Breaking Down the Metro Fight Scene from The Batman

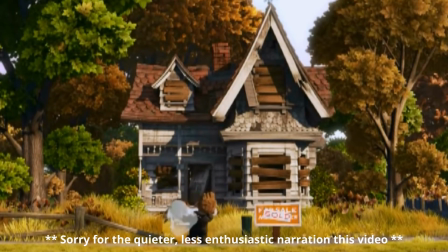The first 10 minutes or so of any movie is normally referred to as the setup or opening.
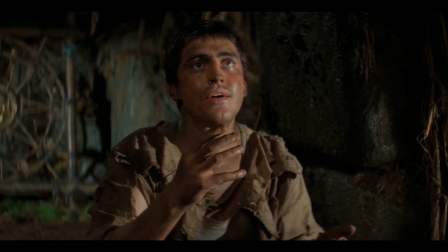It represents an opportunity for the film to put its best foot forward and compel the audience to sit down and pay attention.
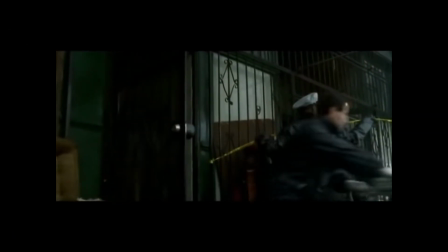At the most basic level, the setup will introduce main characters in conflict and lay out the setting and tone of the movie.
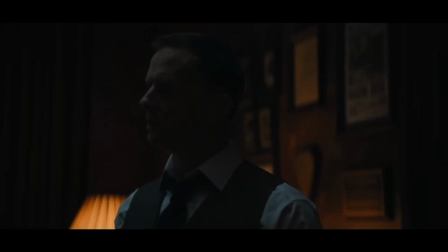Something that the opening to The Batman does in spectacular fashion.
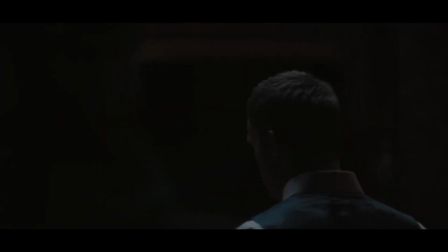While the first half of the setup is spent establishing our main conflict by showing us Riddler's murder of the mayor,
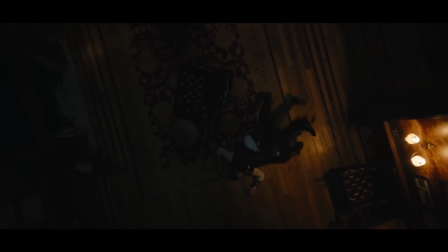it is the second half that we will look at today. Specifically, the fight scene at the metro station.
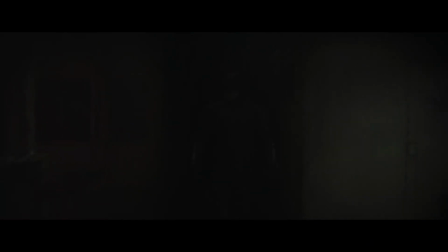This scene managed to do three things. Introduce us to this new version of Batman,
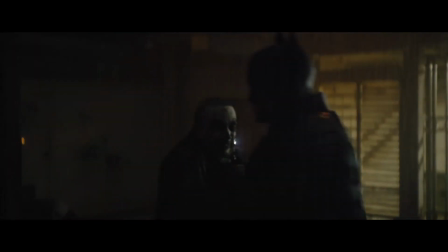establish the rules we'll be working with regarding Batman and his suit, and lay the foundations for the character's story arc moving forward. If you've not already seen this movie, I highly recommend that you stop what you were doing and go watch it. This video will contain spoilers for the opening as well as the ending, so don't watch this yet if you care about such things. If not, then I do hope you enjoy the video and that you'll give us a like to help boost us in the algorithm. I'd also be honored if you'd subscribe to the channel for more movie, television, and video game content. But without further ado, I am your host Jacob. Let's take a look at the opening fight scene from The Batman. Before we even get to the scene, we do have to discuss the exposition sequence directly before it.
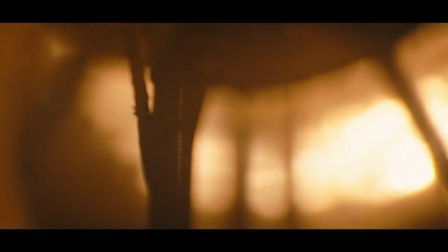There's a saying in writing about exposition scenes, and that is that you have to eat your vegetables before you get to the good stuff.
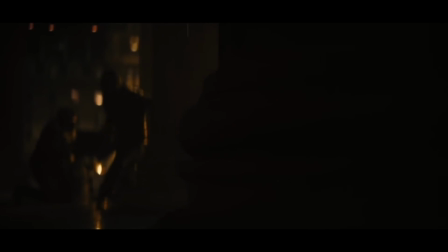That's because exposition writing is important to the story, but is often quite bland or even boring.
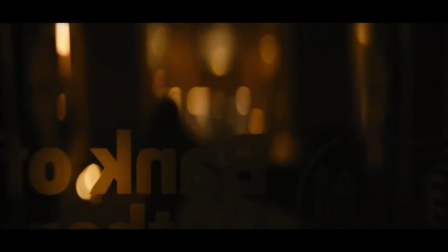But if I'm being honest, I love the narration sequence while watching criminals perform various illegal actions across Gotham. Its bleak tone and visuals really set the stage our story will be playing out on, as Pattinson's voice tells us some key information.
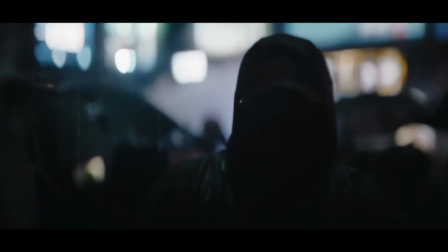Namely, he has only been doing this for 2 years, but that criminals do fear him.
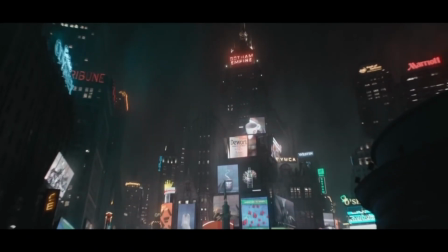This narration also starts defining this movie as a noir and not just a detective story.
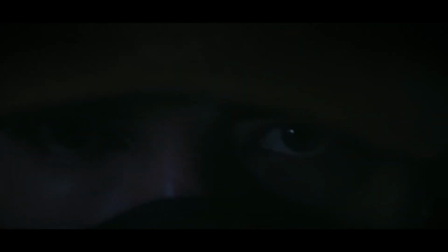Specifically, a male protagonist who feels like an outsider narrates their internal thoughts
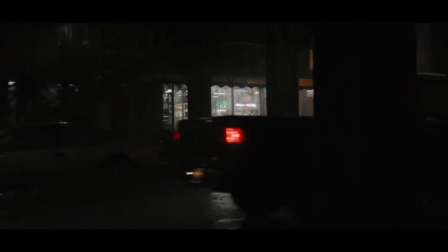and whose embittered negative worldview afflicts those that try to get close to him.
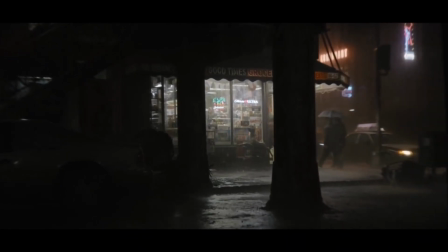Gotham is also shown as a dark, gritty, urban setting that can even be nihilistic at times,
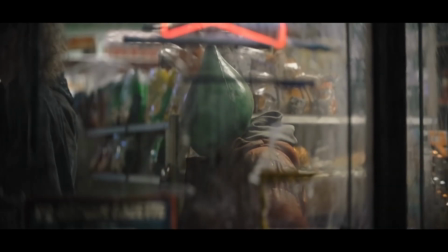which is also in keeping with both classic and neo-noir visuals and locations.
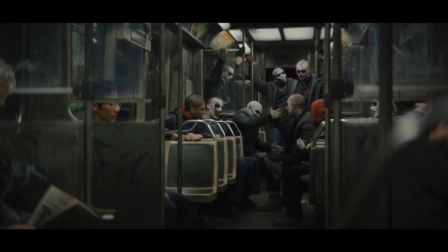During this sequence, special attention is given to a group of men with clown-like, or perhaps Joker-like, face paint.
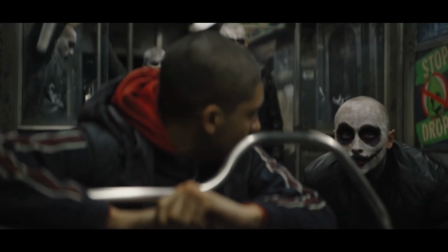They decide to follow a man off of a train in order to trap him and let a new initiate beat him up.
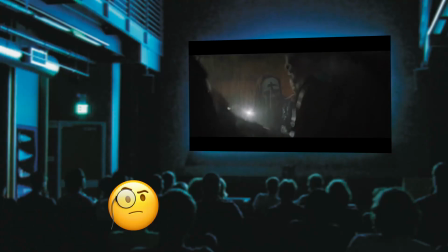This is where we will start the scene.
You can't move, huh? Now knock his ass out. Showtime. Showtime, man. Come on, do it, man.
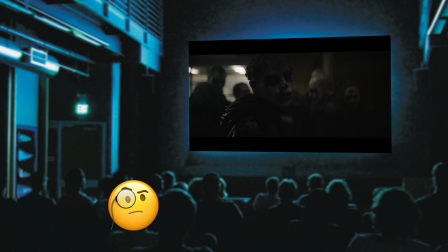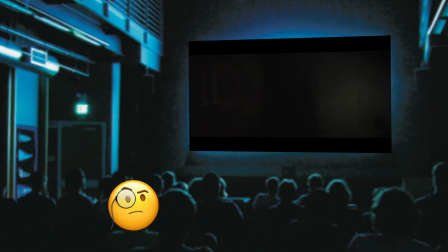See this guy?
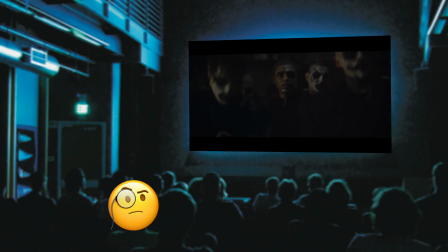The hell are you supposed to be?
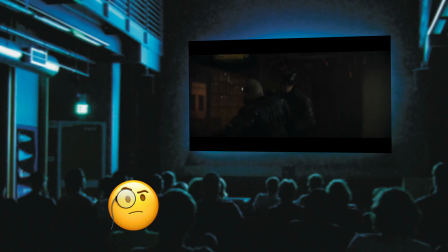I'm vengeance.